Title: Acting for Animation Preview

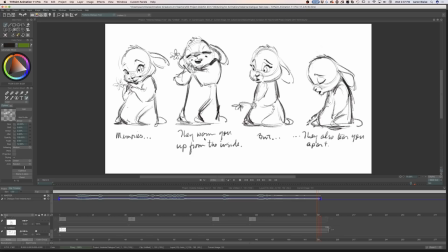740s
And she gets big and happy and really warm. And you can really feel that love that she's feeling inside. But then she deflates. You can even look at her ears. Her ears deflate. And she goes, and even the flower is kind of drooping down to the ground.
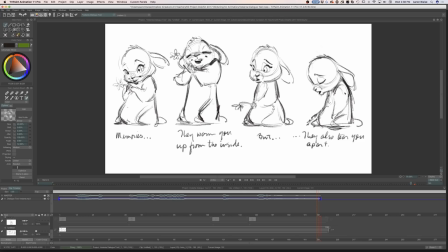757s
They also tear you apart. And you can even see in this drawing here where I was working really hard to get that slouched attitude in her body, like she's just utterly defeated. So she's happy at first because she's thinking about how great memories are.
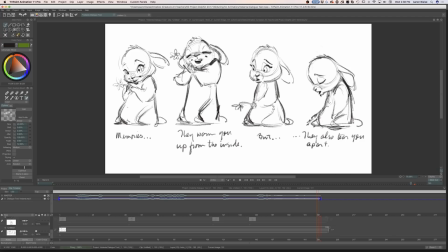772s
That's the main pose right there. But then she ends up utterly defeated. And if you look at these two poses, they really are, from an attitude standpoint, they're really opposite of each other. I want that clarity. I want it to be very strong, very clear, very much a different, a change in attitude.
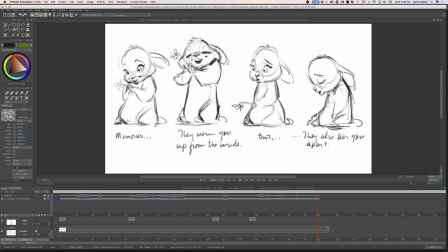792s
That to me that's how you get clarity in your acting for animation. So once again, she picks the flower, she looks at it, memories. There's her attitude. She sits up, gets really happy, pulls it in tight.
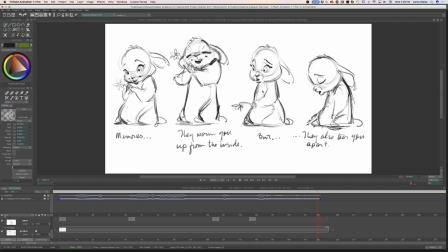806s
They warm you from the inside, but then she thinks about it, sinks down, but they also tear you apart. Now, in this next stage, I take each of those sketches,
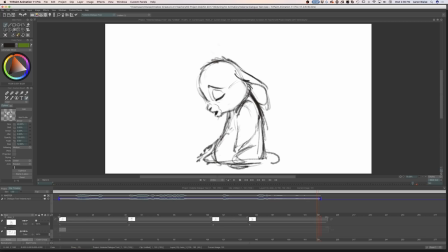820s
and what I'm going to do is I'm going to place them, basically time them out over the timeline so that they play over each idea. And so it's just going to be very posy, but you're actually going to get a very good sense of how this animation will play out from an emotional standpoint.
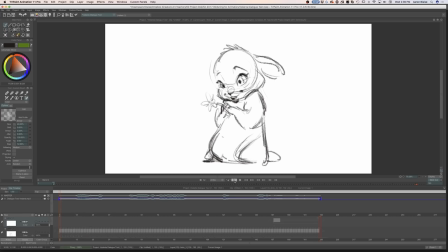838s
So let me go ahead and play this.
Memories. They warm you up from the inside, but they also tear you apart.
Let me play it again.
Memories. They warm you up from the inside, but they also tear you apart.
So one of the things that I do, one of the reasons I do this is I want to see how these drawings play from one to the next. Because not only am I looking for clear attitudes, but I'm looking, just from a graphic standpoint, I want to see change. I want to see a character move up, drop down, build up, slouch down, whatever it might be. I want to be able to see those changes and make sure that I feel like they're strong enough. The other thing too is I just, from a timing standpoint, I want to see how I just want to see how it feels. And this is basically, if you look at how I pose this out from an attitude standpoint, this is basically what storyboard artists think about as well. When you're storyboarding something that has, you know, a change of ideas throughout a series of shots in a scene, you're hitting each of those attitudes in order to tell the story. So this is basically what a storyboard artist would do.
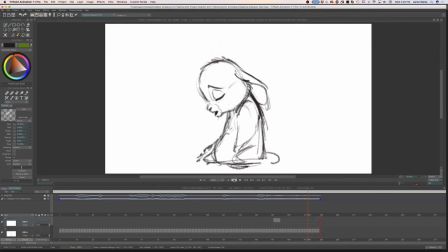909s
Let me play this again.
Memories. They warm you up from the inside, but they also tear you apart.
Now, there's no connective tissue in there, but you can almost feel the animation, especially where she drops down.
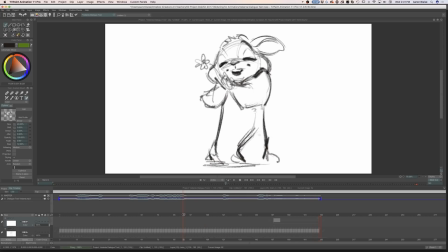927s
You can feel, you know, look at where her ears are. They're all perked up. She's really perky, but then she drops. You feel everything just drop. There's just, she just becomes deflated. And that's just a change of 2 drawings, but you can start to feel that.
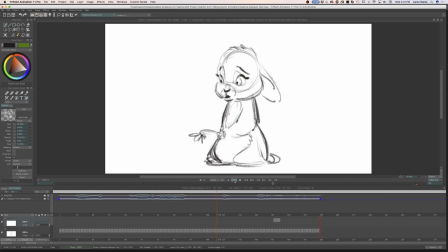942s They warm you up from the inside, but they also tear you apart.
So now this next stage that I do is really, now I'm more concerned now about finding the connective tissue between these
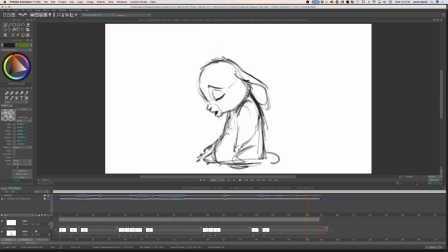958s
base poses, these main poses. Now I want to find that connective tissue. And what I'm going to focus on at this stage, what I want to focus on is finding it's breaking up the timing, finding the fluidity from pose to pose without it feeling robotic. If I just in between very evenly from each pose to the next pose, it would all just move very robotically. But what I need to do now is, I've already established the emotion, so the emotion is not what I'm worried about now. What I'm worried about now is breaking up some of the actions in order for it to feel natural. Okay, so I've just done a few connective drawings through here, and I'm keeping the drawings quite scribbly.
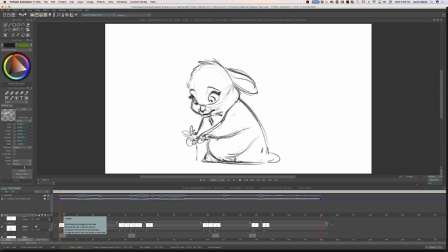1007s
So I haven't really tied them down, but like I said, I've really focused on trying to get just that connective tissue between each of the poses so that the animation feels much more alive, much more natural. That's what I'm looking for. I want believability in my animation.
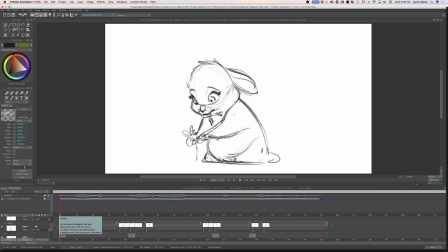1025s
Like I said, I don't want that robotic feel from pose to pose. I want something that's going to feel natural. So as we move from pose to pose, things are going to drag. I'm going to change the timings of different body parts, all that sort of thing, and that's all going to contribute to making it feel more naturalistic.
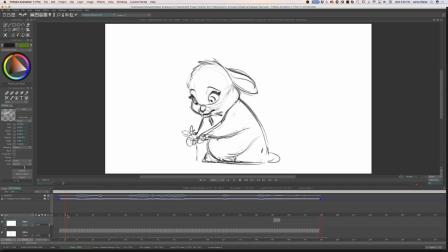1041s
So I'm going to just click through first. As the rabbit comes up, I'm going to turn the sound off really quick. She's going to pick the flower, and she just, and you can see I kind of move her in an arc.
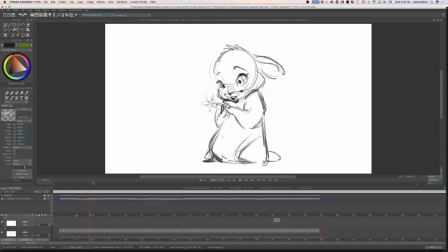1056s
She comes back on her haunches and then sits up straight. So there's something natural there. There's just not a straight, you know, just straight up into the pose. Then she delivers her dialogue, and then she starts to come up. Now watch the arms, they drag.
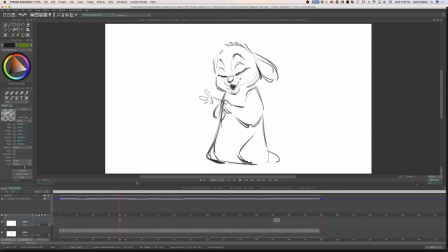1073s
So as she starts to come up, her head leads, her shoulders get left behind, but then they start to come up, her hands drag, and look at her ears. Her ears are dragging as well. So these are all things that are going to contribute to making the animation feel more believable and naturalistic.
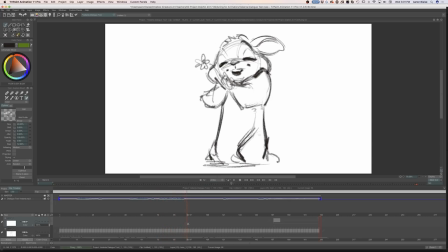1092s
Like I said, I'm just doing a few scribbles to get them in there just to make it feel a little better. Then I want her to drop down, and watch the cheeks. They start to drop. The shoulders are dropping. You can see that. Look at that change with the shoulders dropping.
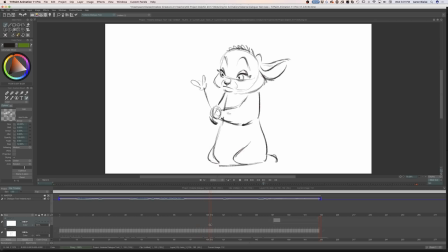1108s
The shoulders drop first. Then the hands follow. Look at the drag on the flower. And once again, I want you to focus on also, not just the animation that I'm doing, but look at the way that I'm doing it. I'm just scribbling this out really fast. I'm not worrying about making beautiful drawings at this point.
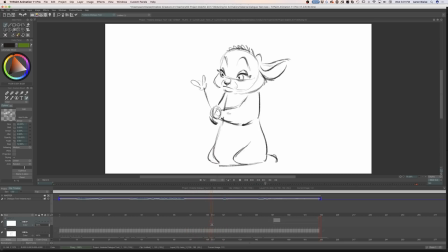1125s
I'm trying to find that naturalistic movement from attitude to attitude. Look at the drag on the ears. The ears reverse in their arc, and then they drop down and settle into place.
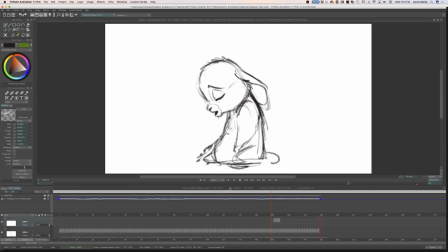1138s
And then from there, she just turns and slumps. So let me go ahead and play it now, and you're going to see that even with just those few little scribbles, it adds up and makes it feel a little bit more naturalistic.
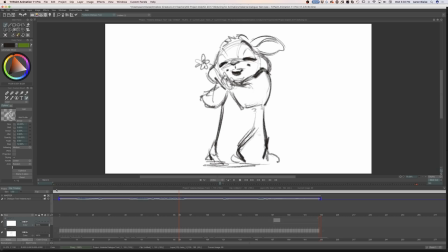1153s
And I should turn the sound on. Hold on one second. There we go.
Memories. They warm you up from the inside, but they also tear you apart.
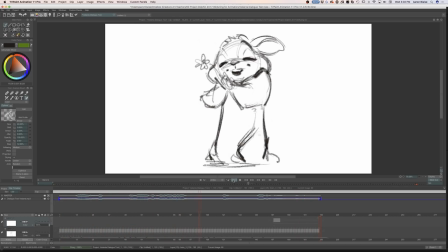1167s Memories. They warm you up from the inside, but they also tear you apart.
I mean, we don't have any mouth shapes working in there at all. There's no mouth shapes. There's no moving mouth.
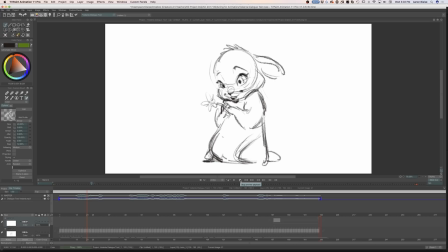1180s
But you can really feel through her attitudes and the way she's moving from phrase to phrase, it really feels like that dialogue is coming out of her. It's very simple. It's very scribbled out. But once again, this is at this stage,
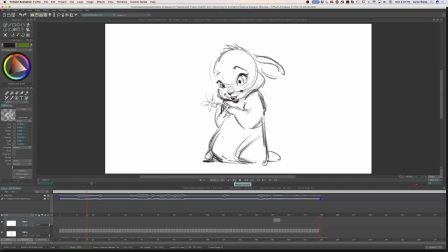1197s
it really helps to really just get this down really fast and move on.
Memories. They warm you up from the inside, but they also tear you apart.
Now, what's really great about this process is for something like this, for something as short as this, so far, you know, I've probably at this point, I've probably put in about an hour and a half's worth of work, if that.